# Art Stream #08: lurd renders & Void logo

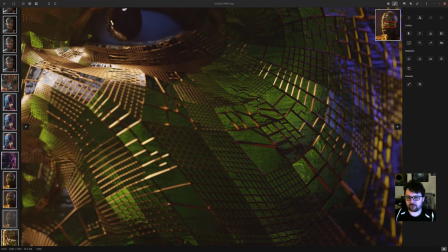3245s
So it's see-through, so transmission is cranked up all the way or almost all the way, and it's very rough on the inside.
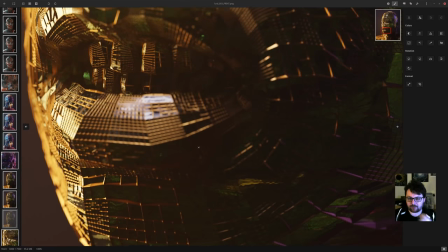3251s
It's almost like a jade crystal glass looking thing, and it offset really nice with the gold
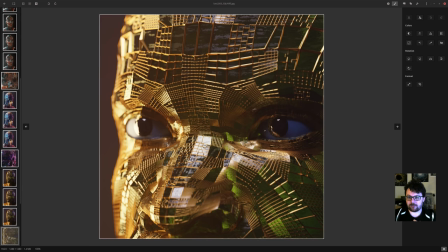3260s
of the pattern. And yeah, here's a close-up, I guess I was trying to take.
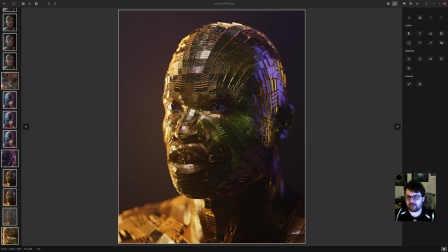3265s
It offsets really nice with gold the pattern, and then again towards the end more of a bluish to kind of contrast in there. So usually what I'll do is I'll place the lights first, look for an interesting contrast, and then start playing with the colors. But it's not a given. It, you know, everything is a little bit,
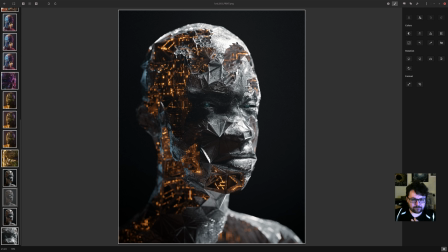3286s
I guess a bit of an experimentation. So, and then this one, I guess it's just more of the same.
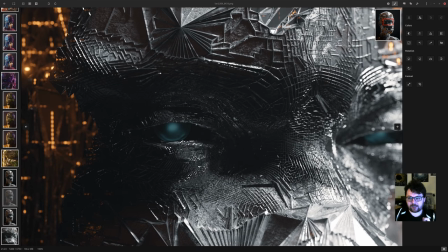3295s
depends on how quickly I can get through the next thing that I might open this one.
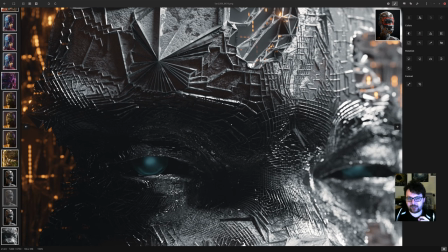3300s
But it's, you'll see, it's the similar sort of looking pattern, same idea, same sort of zigzaggy stuff.
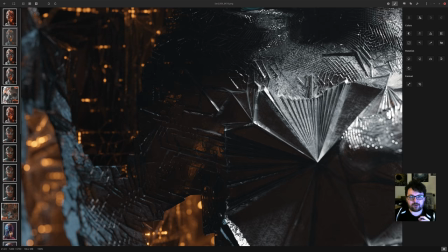3306s
But usually as it goes, like with all of these renders, the first one is sort of rough and it's just a different colored version of it.
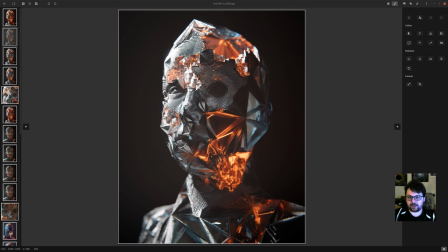3314s
And you see that like I have an idea and it's there and it looks cool.
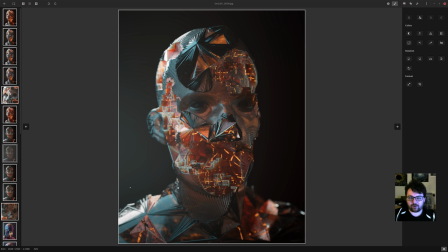3318s
And then usually the second one is quite similar, and the third one,
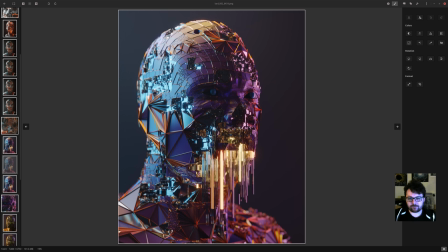3324s
I'm comfortable with the technique and I'm trying to push it further and do more stuff with it and then move on to there. These are taking a little while to load because they're huge, but then
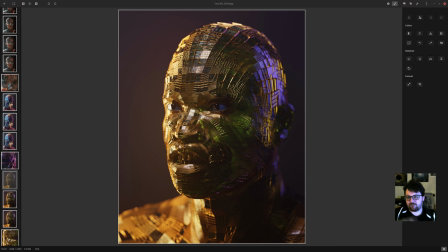3336s
as I get more comfortable with it, I'll sort of do other stuff, because like here I'm not even taking anything out of the mesh anymore. I'm just using that new pattern, whatever thing that I discovered.
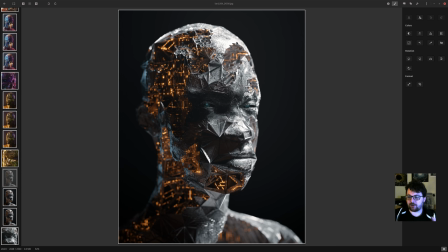3345s
And then towards the end, I'll try and put everything that I learned on some of the other images that I did before onto one project,
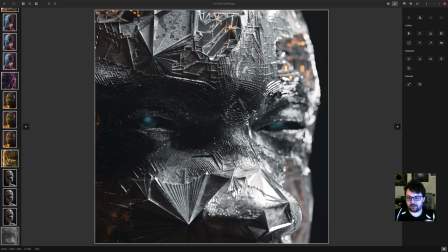3352s
and then just kind of really enjoy, you know, the amount of detail and just see how far I can push it before everything just starts crashing and gets really crazy and weird. So, yeah, this, I like the way this guy looks at the camera.
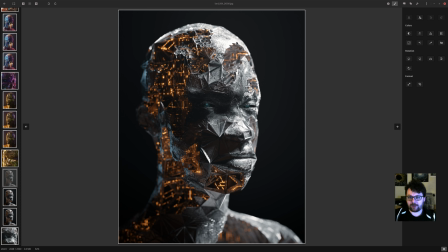3367s
He's like, he doesn't trust you. So I really like that. And then, for example, with this as well, I had a better idea of what I wanted to do. So I wanted to take out one side of the face and really show the whole internal, and then have the other side a bit more,
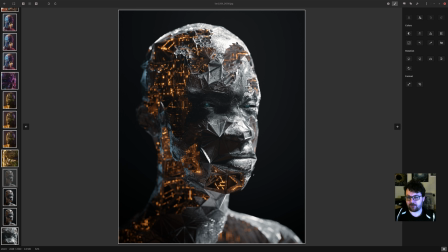3382s
I guess, a bit more complete, and then focus again on this part of the face and just have that as a good focal point where it's looking at you. And for example, here, a lot of it is cut out, but what I'll do a lot of the time as well is keep this line of the shoulders intact,
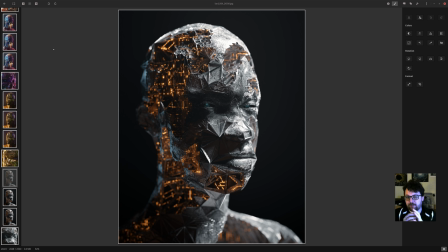3398s
because then even if you look at it in at a very small thumbnail, it immediately reads as a human being, as a portrait or something like that. Yeah, and these are all things I've picked up along the way doing a lot of these portraits. Sometimes I feel like I'm repeating myself, but then whenever I do these, they just make me really happy.
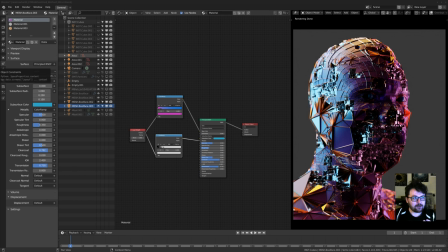3416s
So I guess they're good to return to every now and then. All right, so let's go to the next thing, and we'll close this one real quick.
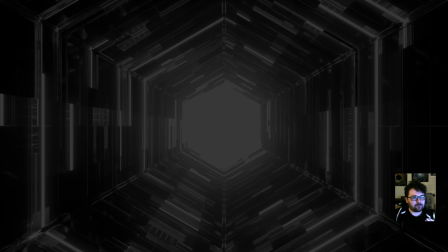3425s
And this is the one that we'll be looking at now.
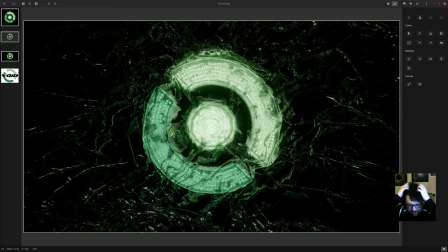3430s
So yeah, I've been using a different Linux distribution, even more nerdy one, I guess. Just been getting into Linux a lot more, and I like what it's teaching me about how computers work. And it's like getting to the nuts and bolts of things.
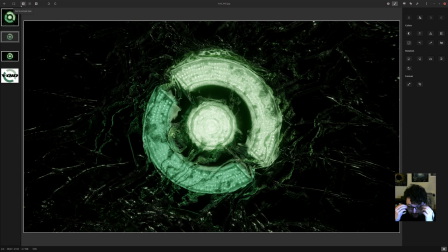3443s
And the one that I was using before, because Ubuntu was really fast, this one is marginally faster. Technically it is. I can see here and there where it's faster, but like, I think most people wouldn't even notice or care. So again, when I say this stuff, take it with a huge nerdy grain of salt.
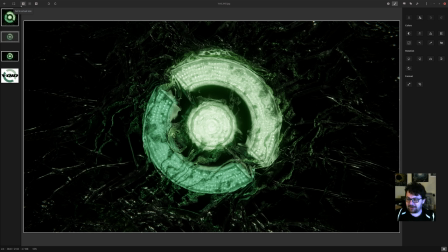3463s
I think that's the best way to describe it. So I'll do a couple more questions and I'll get into this one. So have you ever thought of adding stuff to kid bashing? Yeah, I answered that one. Afternoon, what does the material on this guy look like in more neutral lighting?
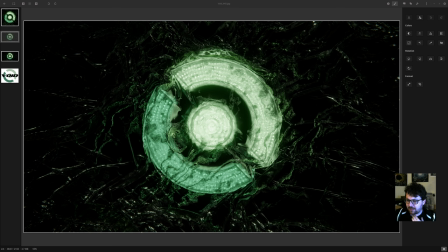3482s
I think I went through that quite well. Am I planning to go to the Video Copilot live show? Depends. I actually haven't looked at tickets and dates and all that kind of stuff, so we'll see.